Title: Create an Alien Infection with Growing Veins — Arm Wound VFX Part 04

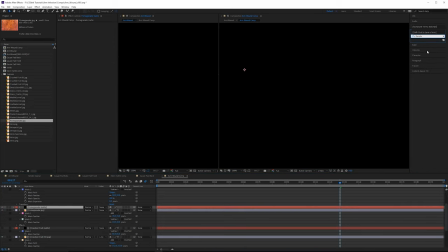So we're going to do the same thing that we did in the previous one. Add a new solid and we'll make a new luma matte for the pomegranate texture.
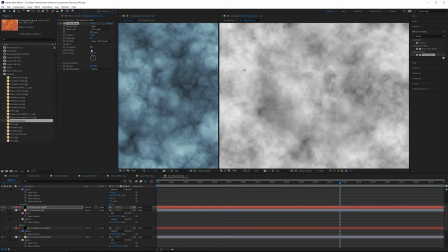Grab a fractal noise effect. And for this one, I do want the scale to be a lot smaller, I think.
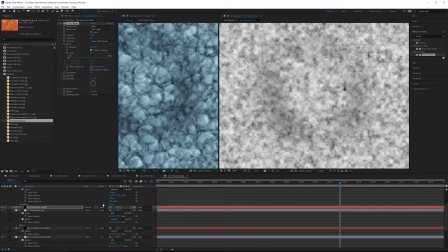Open up transform, just crush that down a little bit. And then I just need to start playing around with this.
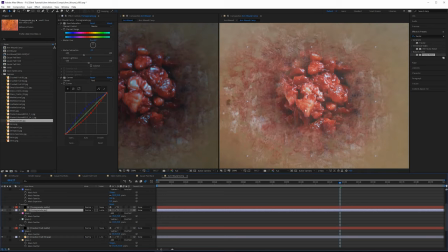So I'll set the, it doesn't matter if it's luma or inverted here.
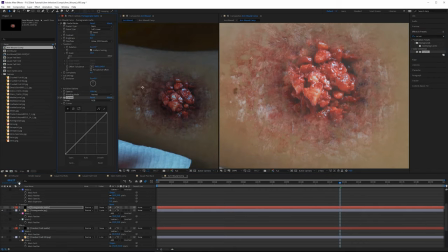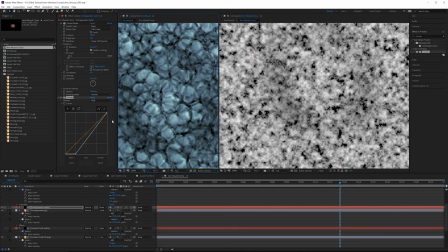You can kind of see how this gives you kind of a cool effect as well if you were just to use a matte with the cc glass on the side.
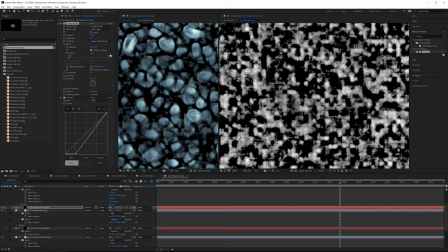Go back to that smear-y one. Sub-scale is pretty interesting, I think this is going to be too thick.
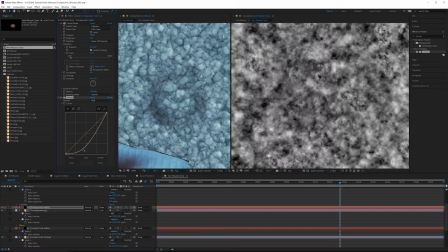hold this down they're
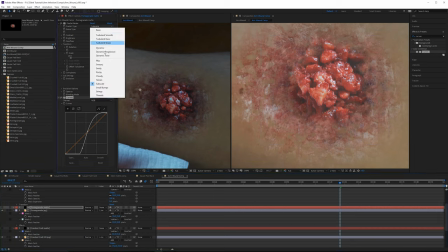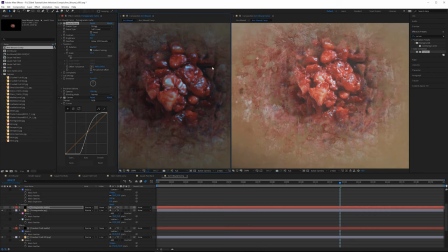playing around with these bunny modes we get very interesting looking kind of it makes it look like these are cuts into the skin like deeper deeper like crevices almost so you'll just have to play around with this to come up with something that you like could also add a vector blur to this
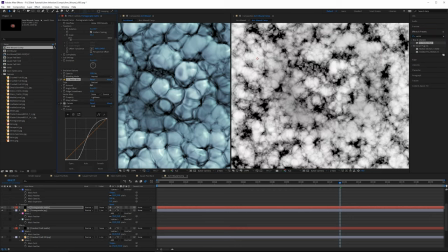get
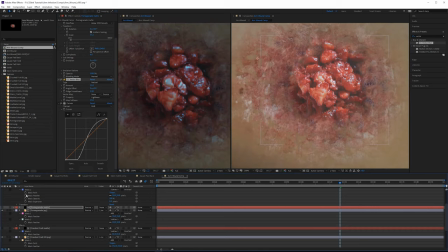some more like veiny looking areas
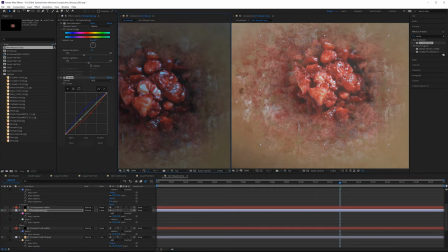We go back to the pomegranate texture here and then just darken this down very slightly.
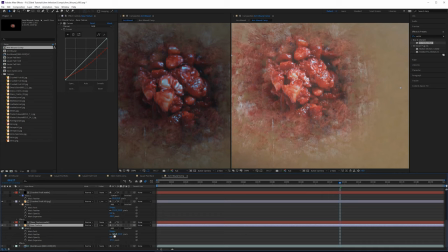Okay, we can feather this base texture out just a bit more because
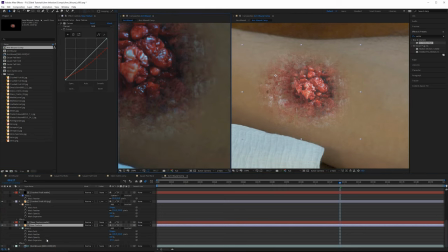I don't want it. We're getting too many like white areas here. Pull in the mask expansion.
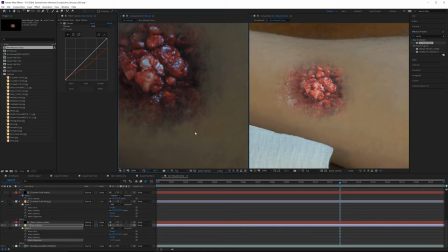This actually, this looks like pretty good bruising because we have the different variations of color. that looks pretty good but I do want to increase that just a little bit so we get kind of those wider areas you want it to make it look like the skin is actually inflamed or it's been
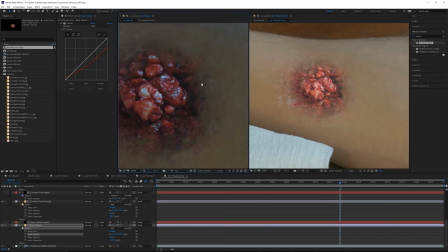roughed up a little bit it's the center that's getting the brunt of it and it kind of like radiates out and I think one thing I want to change here I think I might actually just want to replace
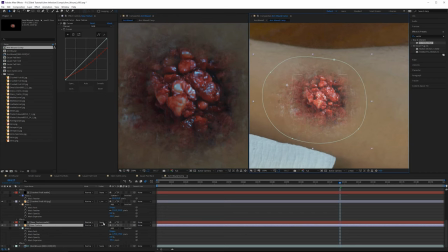like reposition this texture just a little bit because we have this mask on the texture if we move the entire layer, the mask moves with it.
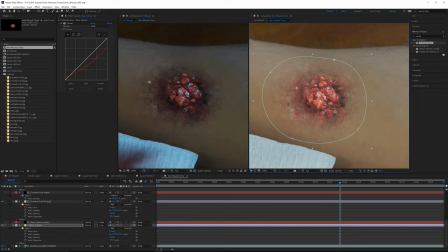If we click Y, or the Track Behind tool, we can just reposition the texture, and then we can find something that just fits in just a little bit better. We can just play around with the overall position,
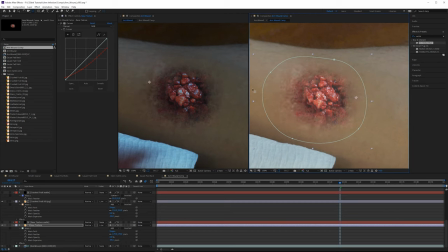and then we might just get an area that we just like a little bit better. Like that actually looks pretty cool up there. I'm now deviating quite a bit from what I had before, but kind of like that texture.
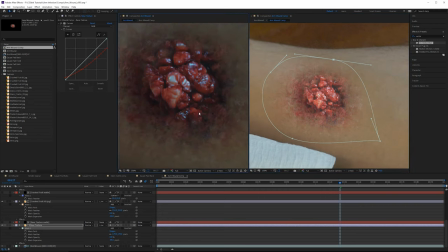So you could play around with this literally all day and get new interesting kind of results,
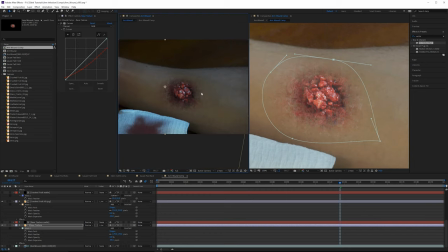but I think what we need to do now is start adding some veins to this, and then we can
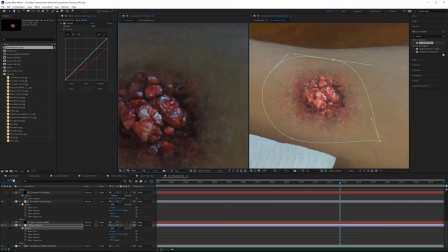start integrating this a little bit better.
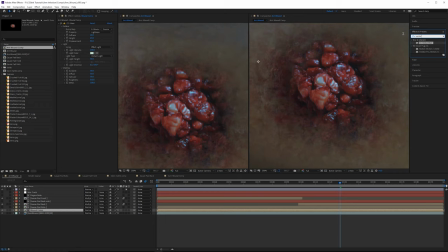So let's go over to the arm wound now, and I think it is time that we start seeing how this looks with some defocus camera lens blur
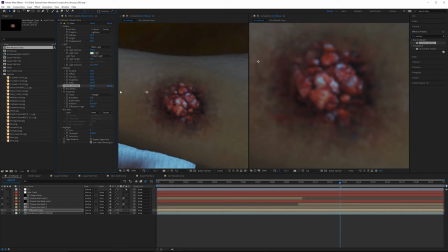let's try value of around two and keep in
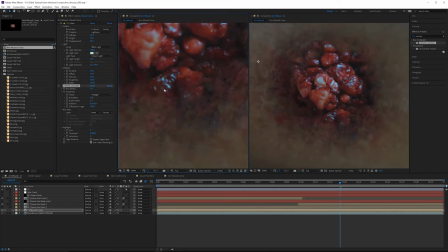mind if you were looking at like very very fine detail and you really liked it remember you
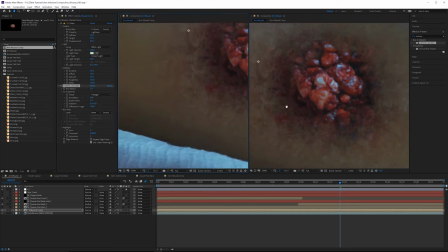need to see what it looks like when everything's defocused because that if the
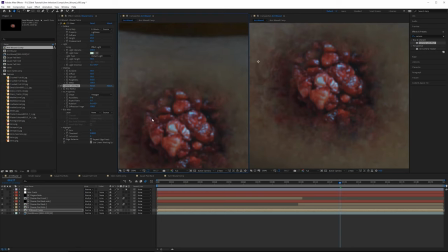focus does need to match and i think that actually looks pretty good and that's a pretty good amount of defocus now we are getting like some macro detail here these larger areas which we need to make sure we have so that looks good pretty pleased with that all
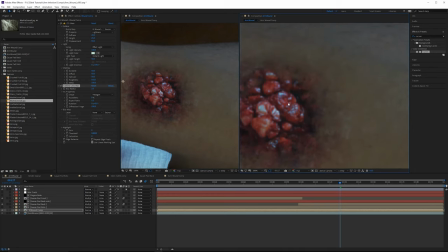right so this looks pretty cool now let's actually start adding some veins to this so some of these veins can animate and the idea of this you want to make it look visually interesting so you want to make sure that you have you have
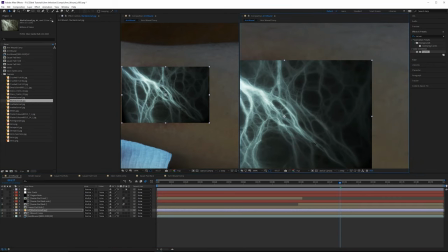some kind of animation or some kind of progression going on it can't just be static or just like lightly undulating. You want it to kind of move in frame. Veins are a really good way to do that. So I'm going to add this marble texture, specifically like round here.
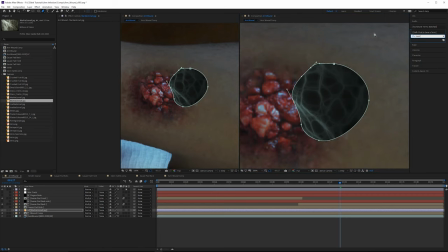I really like that texture. I'm going to actually invert this and then change the contrast.
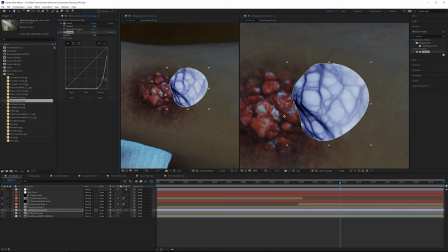Pull down the brights, hide some of these darker veins up there.
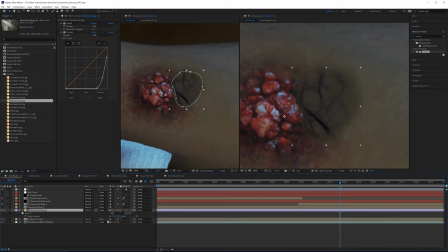Don't forget about the shift plus minus keys for cycling through blending modes in After Effects is very very useful so you don't have to keep clicking the blending modes button. I get some pretty interesting ones here. This one would be pretty cool if you wanted it to make it look like there was a light underneath the surface.
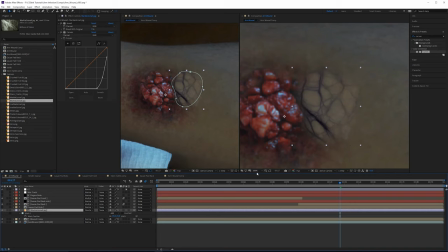So this is more like what I'm looking for some kind of overlay looking. You might even do soft light. I think overlay is gonna be better for for this specific one. Now keep in mind I do actually have to put this texture outside of the comp so it actually blends with the skin if I were to copy
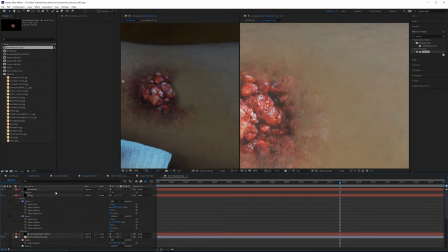this let me turn this off put this inside the wound comp and just paste it here you can see inside this comp it looks great but remember in the actual composition this arm wound is
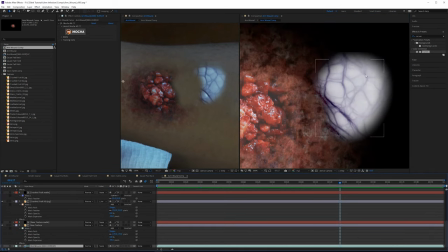just a guide layer so really it's looking like this and because this is
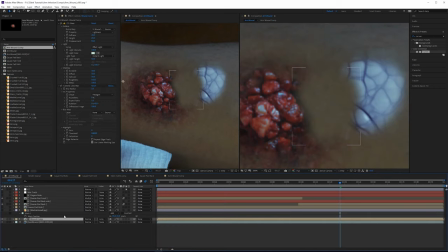a pre-comp the blending mode by default is normal and if you change the blending mode you're in fact changing the blending mode of everything inside it so it's really you
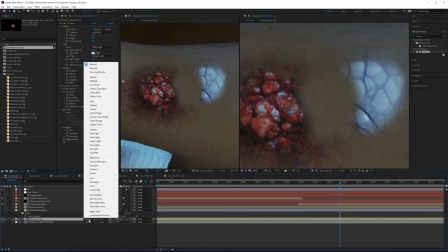want to leave this on normal.
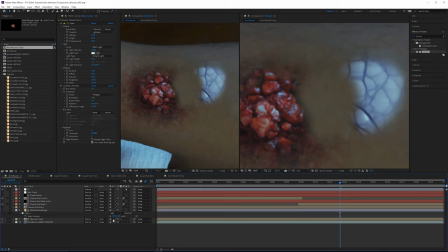You can also sometimes you can click this collapse transforms button to kind of preserve some blending modes but it doesn't really work for everything. So let me just undo that and we're going to go back to just having veins outside here and I'm going to get rid of this main, main black vein there. I don't really want to include that.
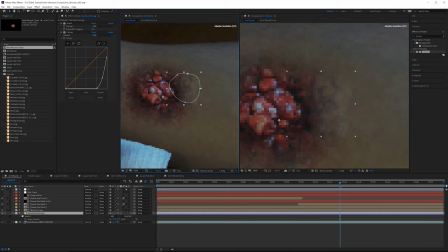Put this underneath the wound so these veins can look like they're kind of radiating out from it. Then I'll want to feather this out a bit more. If you wanted to make it look like the veins are going like deeper into the skin, you definitely need to have quite a bit of feathering.
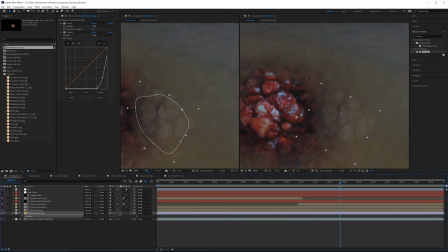And we're not really using an awful lot of that texture, we're just, it's just adding a little bit extra detail.
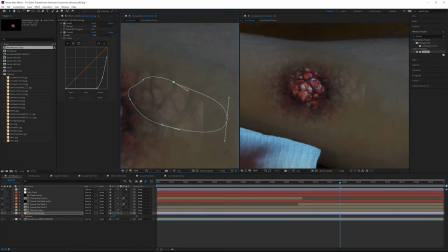So we could have a few of these.
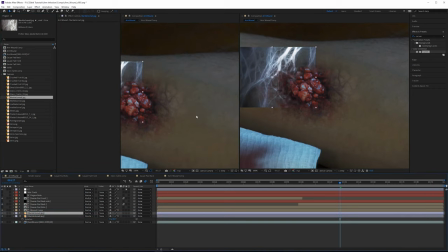We have a couple of these, and I'll just do the same treatment on both.
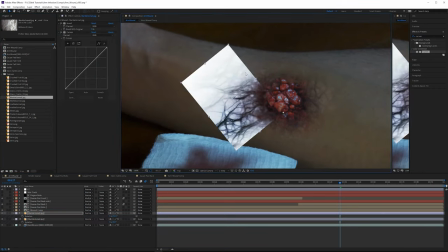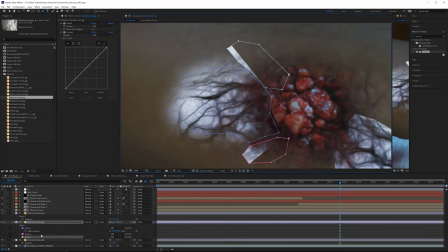to get rid of these sharp edges i'm making two additional masks and i'm going to subtract them